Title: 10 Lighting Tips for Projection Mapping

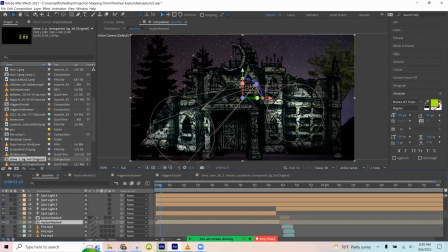502s
Like that one is pretty straight on, but then these other 2 are coming from an angle, and that mirrors real life and makes it less obvious that you're using fake digital lights.
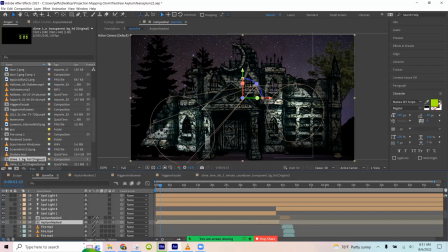515s
All right, that's tip number 5. Oh, and some other things you can do with that too with real life is then you can add things like a flicker of a fire.
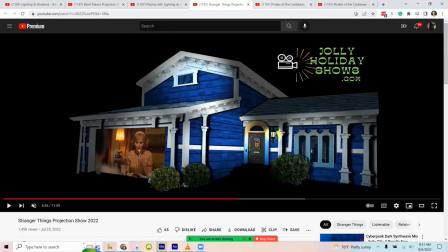524s
So we did that we've done it in a bunch of them, but like in the Pirates of the Caribbean show,
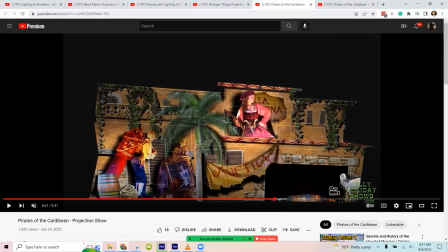531s
when there is fire scenes right here,
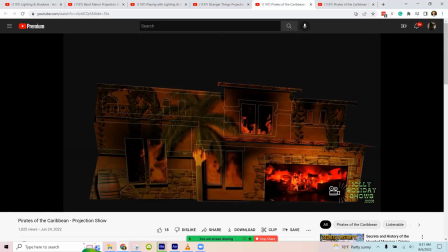540s
then we have that flickering effect that makes like you get with real life with a fire. And I really like how it turned out with the scene in the jail too.
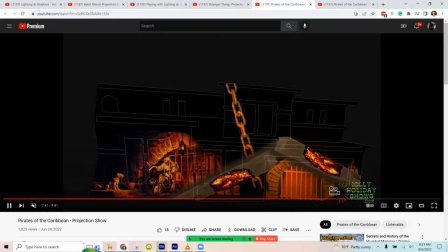552s
And the scene we used flickering on the embers and in the different parts of the scene. And we're randomizing it a little bit so that the light in this portion is going at one rate,
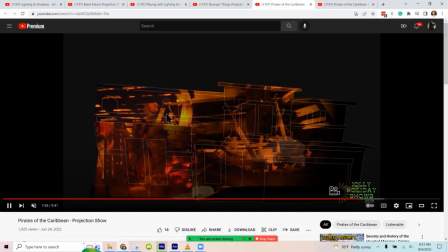564s
but the light over here is going at a different rate because that's how it would be with fire. It wouldn't be all the same pattern, same cadence. All right, tip number 6 is to play with colors. And I know this has to do with lighting, but the colors I find to be related.
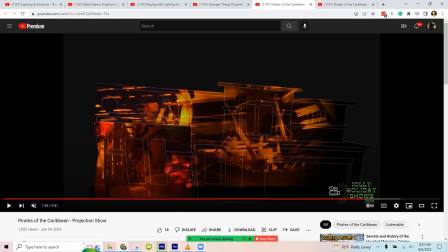582s
So with your lighting, to not just use the same color of lights, but to use different colored lights to add some variety. And I think I rendered this video out, so it'll play better. Yeah, with this one.
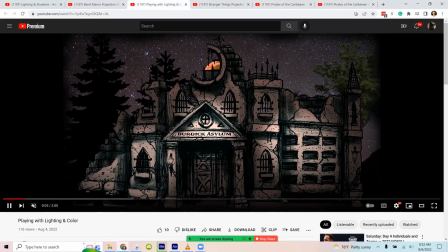596s
So you can see this is an example. I have various different kinds of colors of lights
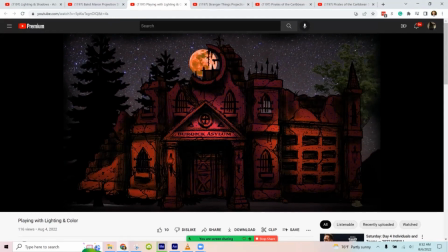604s
that were shining. As the red moon comes up, then it changes the color of the entire house. It fades to purple. See, I've got purple and red lights all kind of intermixed here.
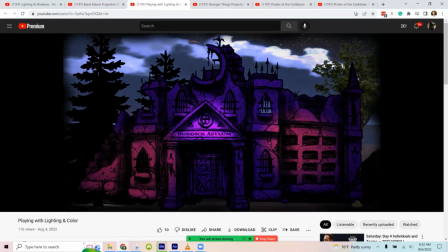617s
Really good cinematographers that I've seen understand how to use colors really well.
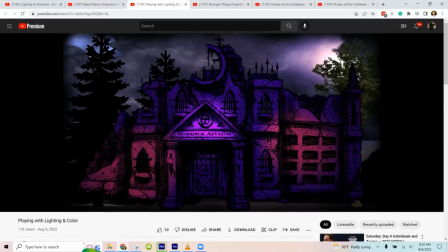624s
Guillermo del Toro, in some of his stuff, he does really good colors.
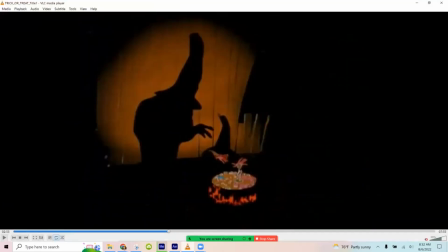630s
Obviously, Disney does colors on this scene.
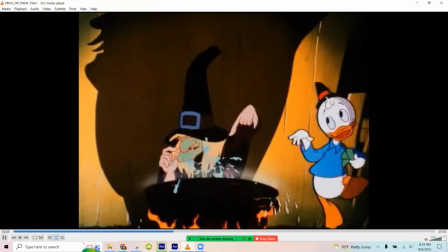635s
It's got different colors in the pot, and then as she's adding different things, then the colors on the background change too.
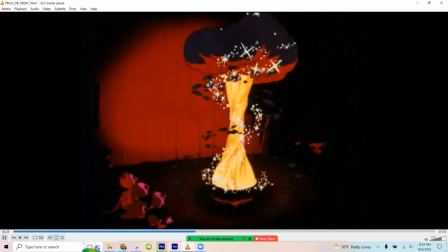643s
Right there. And so when we did our little trick or treat show,
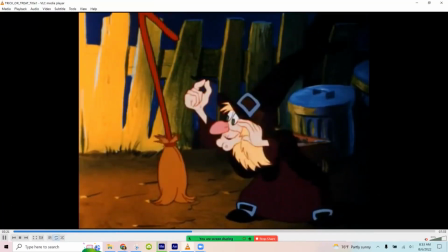649s
we mirrored that exact scene where we changed the colors right in sync with the colors on the background.
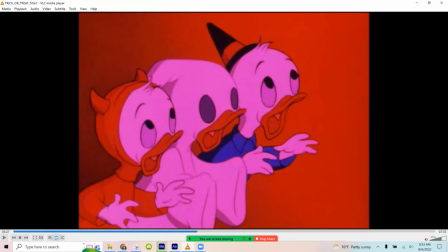658s
So play around with colors too. That's tip number 6. 7 is contrast.
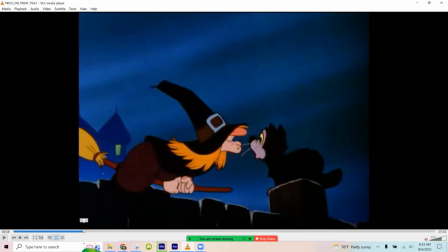667s
And contrast is, it's really just trying to make sure that there's a bigger difference between the lights and the darks.
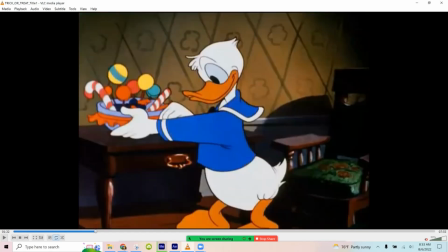675s
My personal opinion is I think that's even more important with projection mapping, because sometimes it's not as obvious. If we're on a screen, these differences are obvious, but blowing up on the house, even at 1080, the pixels are still going to be relatively big.
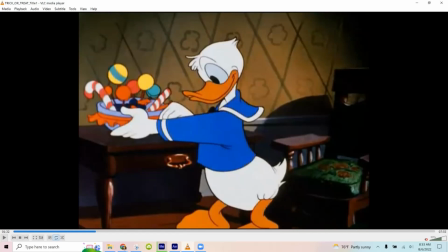690s
We're still not going to have super great detail. People are often far away from watching from the road. And so exaggerating a little bit the contrast between the lights and the darks is going to make these efforts of lighting more effective.
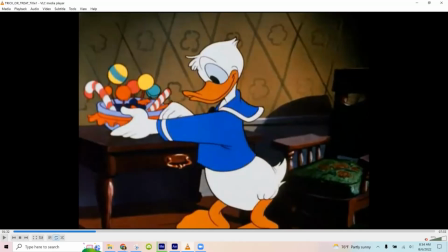704s
It's going to make it more obvious. So like my shadows, I always bump up my shadows up to 100% darkness so that there's that contrast. And most of my videos, I'll bump up the brightness and the contrast so that it's as obvious as I can get.
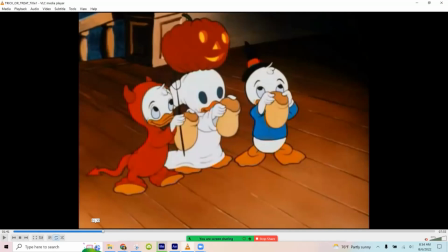718s
Subtlety is going to get missed. And so there's some good examples of contrast here in this Disney one still.
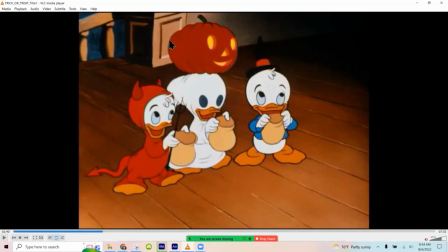726s
Like when they're on the porch, you have the light right focused where the animators want us to watch.
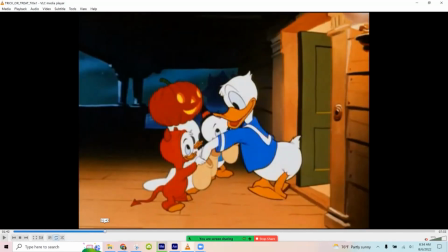734s
And then you got the stuff in the background that is contrasted. Nice bright warm colors over here. And then you got the dark blues over here in the background. And then tip number 8 that I just kind of touched on is we can use the lighting to draw attention to where we want people to look.